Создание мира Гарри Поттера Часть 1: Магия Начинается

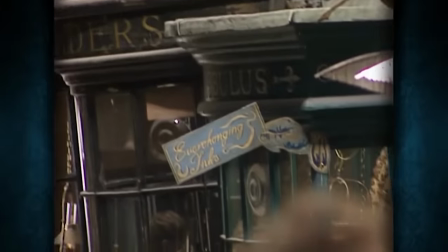И мы начали думать, а есть ли такое место в Лондоне, которое похоже на Косой переулок?
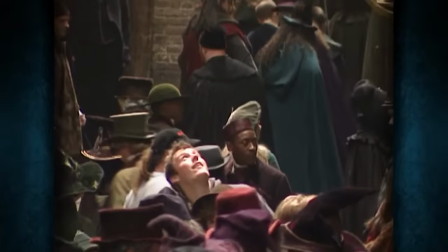Но реальность была такова, что ни одно из мест нам не подходило, потому что все они были слишком современные, потому что там обязательно будет какой-нибудь телефонный магазин. Или другой современный магазин, что, по сути, частично можно исправить, но никто же не даст тебе переделать магазин полностью.
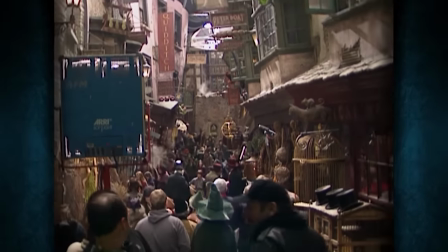И таким образом, и эту локацию нам пришлось построить с нуля, и Стюарту удалось сделать иллюзию гигантского размаха, будто этот переулок бесконечен.
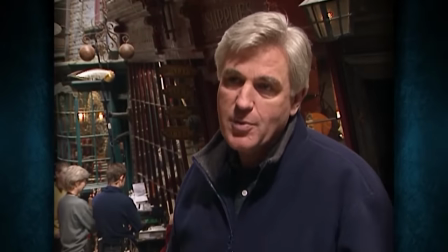Как вы видите, переулок заканчивается зеленым экраном, потому что, читая книгу, вы представляете себе огромную локацию с кучей магазинов.
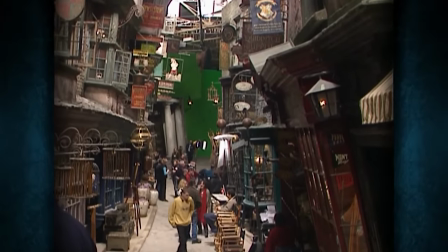Для съемок этой локации нам вполне достаточно, но в самом фильме ее надо значительно продлить.
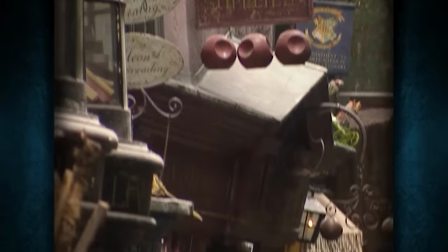Обратите внимание, сколько здесь продуманных деталей, а также как мало вертикальных линий.
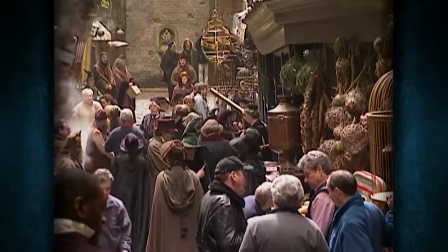Этот переулок в прямом смысле косой. Сделать переулок в стиле Чарльза Диккенса, думаю, было самым сложным испытанием.
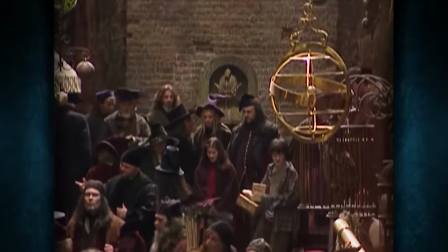В первом фильме у меня была абсолютно одержимая помощница. Она была глубоко увлечена Гарри Поттером.
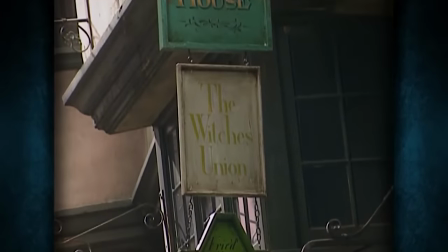Она помогла мне сделать косой переулок по всем канонам. И мы взяли все имена собственные из книги и добавили несколько своих в таком же стиле.
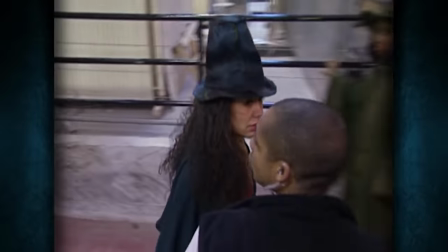О, Дженни, не хочешь немного поработать наверху?
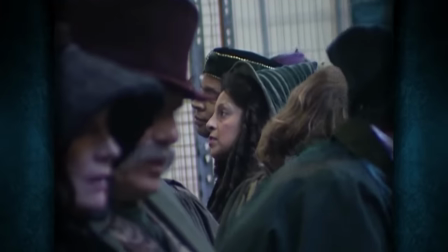Вы вряд ли заметите это в фильме, но в каждом магазине был продавец, который был стилизован в духе его магазина.
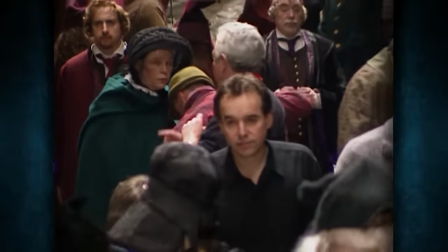Там был волшебник-аптекарь, там был волшебник-кондитер. И когда мы впервые увидели всех этих персонажей в косом переулке,
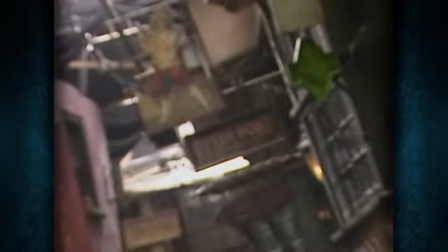в их костюмах среди великолепных декораций, у всей нашей команды были широкие улыбки.
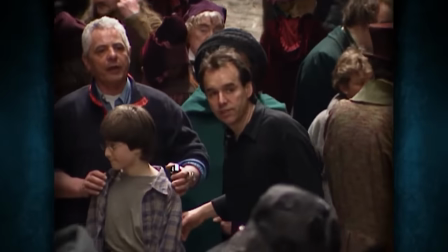Джон, у тебя хороший ракурс! Да вообще отличный!
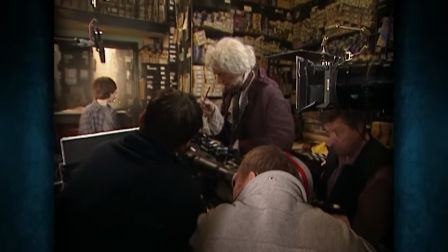Ты боишься взять эту палочку. Я хочу увидеть твой страх. И начали.
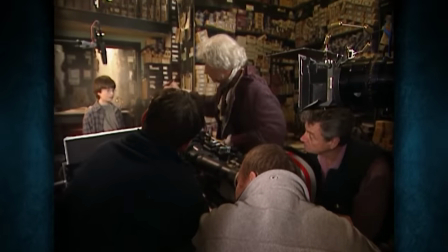Я думаю, магазин волшебных палочек Оливандера хорошо передает эту атмосферу. Он был максимально плотно проработан. Я думаю, что появление Джона Хёрта на движущейся лестнице было максимально органичным.
Здравствуйте.
Я въезжаю в кадр на лестнице, которая движется по книжным полкам, и смотрю сверху вниз. И это был просто эпичнейший кадр. Ни один актер не мог мечтать о более крутом появлении в фильме.
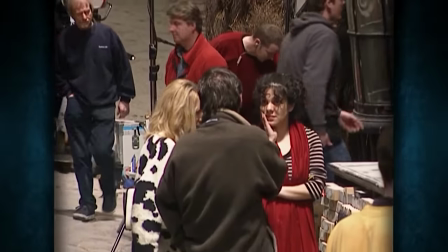А я думал, когда же я вас увижу, мистер Поттер?
Джоан Роулинг как раз пришла в Косой переулок во время съемок.
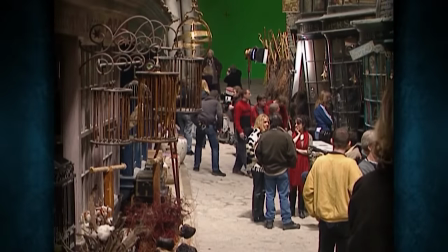Ей интересно было посмотреть на декорации. И она была в полном восторге.
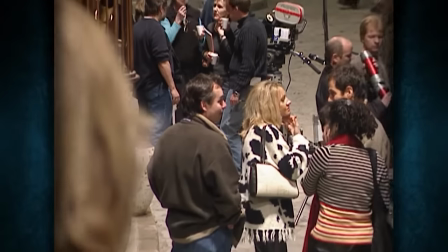Когда она зашла в Косой переулок, у нее были слезы на глазах. Только представьте, когда-то все это было только плодом ее фантазии, а теперь этот переулок существует в реальности.
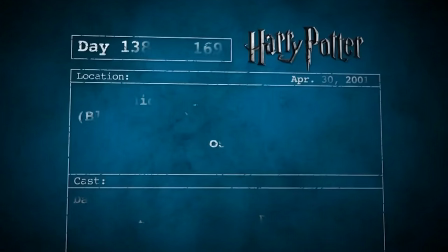Отличная работа! А если использовать начало одного кадра и конец другого?
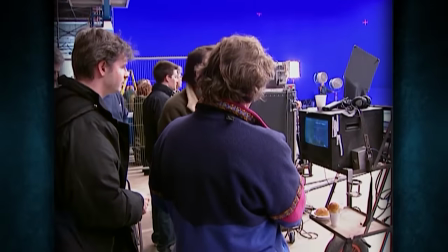И начали!
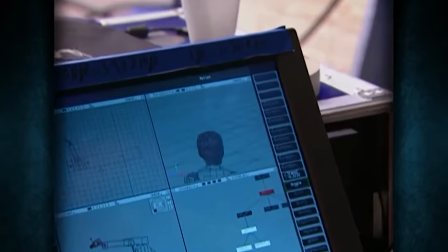Если бы миллиону человек, среди которых есть Джоан Роулинг, поставили задачу придумать квиддич, то она бы сделала это лучше остальных. Ведь когда я читал это, я думал, как круто, но почему не я это придумал?
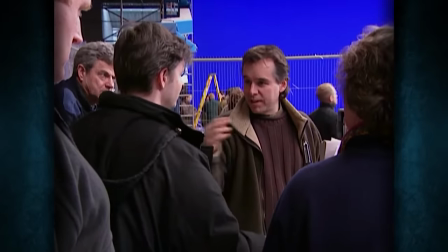Это не важно, если я возьму начало первого дубля и конец четвертого, будет отлично.
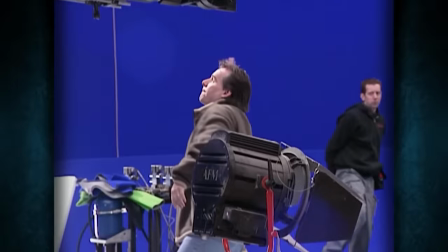Для меня квиддич был вызовом, потому что это новый вид спорта, и нужно было во всех тонкостях понять, как он устроен. Я провел много часов с Джоан Роулинг, изучал правила, записывал их, у меня есть блокноты с правилами квиддича,
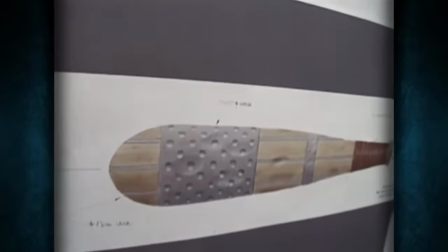и основная сложность моей задачи заключалась в том, чтобы обычный зритель с легкостью мог в этих правилах разобраться.
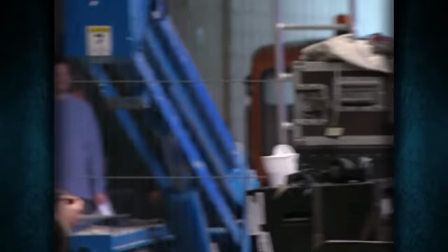А затем возникла и вторая сложность – как воплотить этот квиддич в жизнь. И это было очень трудно сделать из-за нехватки времени, потому что в этой сцене важную роль играли декорации, но их не удалось построить вовремя.
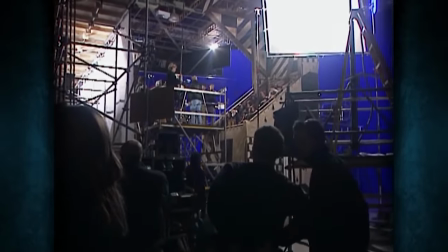Некоторые из этих эпизодов были перенесены в конец нашего расписания, и только потом мы осознали,
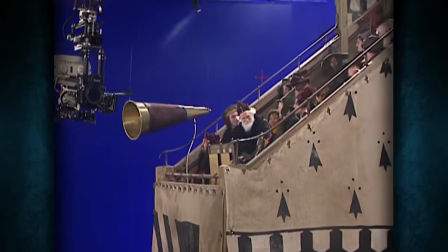что у нас остается гораздо меньше времени на постпродакшн, чтобы нарисовать все это на компьютере. Это был необычный фильм, мы делали его 9 месяцев. К тому времени все остальное было снято, и квиддич был будто отдельным фильмом внутри фильма.
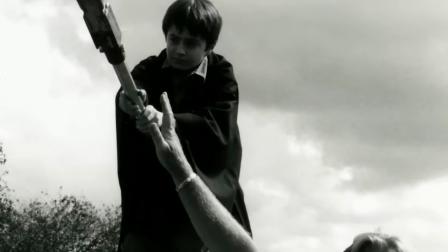Съемки шли чуть ли не до самого выхода в прокат. Мы были между молотом и наковальней, потому что съемки начались только в июне, а закончить их нужно было уже в октябре.